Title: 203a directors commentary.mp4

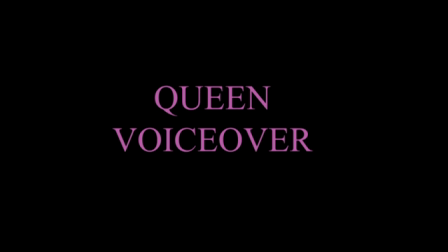She effectively controls the entire fantasy world as she is the ruler. It's all up to her and it's on her say-so. And she is the all-knowledgeable figure.
I am the Fairy Queen.
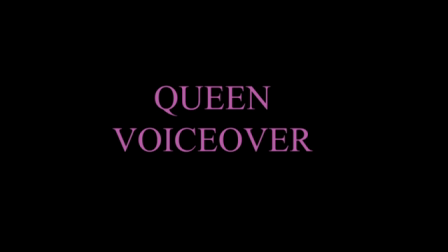And if you wish to stay here forever, you can.
We used a calligraphy font in our titles for our trailer.
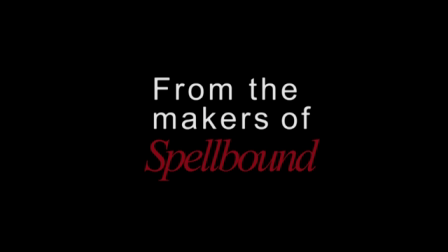This you'd associate with reading books and fairy tale-like books. Calligraphy is an art form and links to a more ancient medieval world.
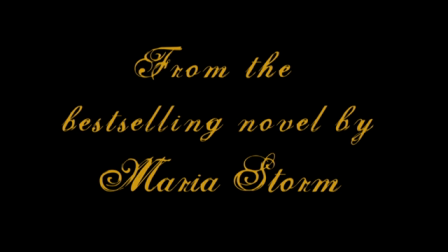We chose gold writing as our colour to link into the theme of gold and light being used to reflect a mystical fantasy element. The final title is in a bright glowing font, which emphasises the title, hoping for people to remember it.
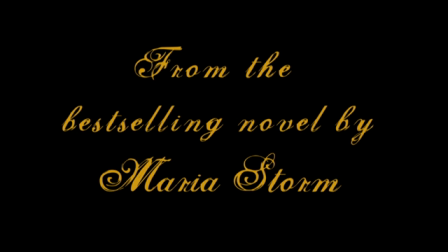It's very bare against a black background. This can mirror the good versus evil conflict, i.e. the girl surrounded by darkness but still able to be.
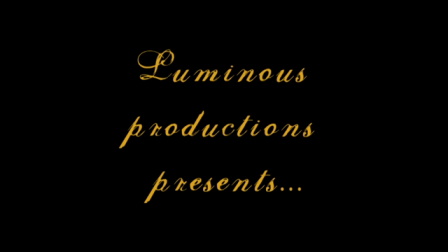The titles supply key information such as production companies and examples of successful films to make the film worth seeing. The best-selling novel by is a title card to show that the fantasy elements are traditionally made with a motif of books,
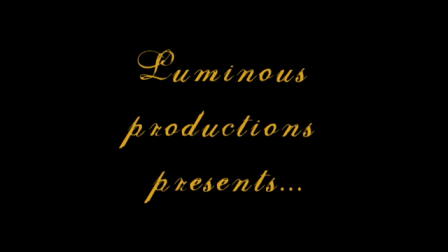whether that be literally a book in the trailer or a film being made from a book. The catchline piques people's curiosity and causes people to anticipate and imagine the world.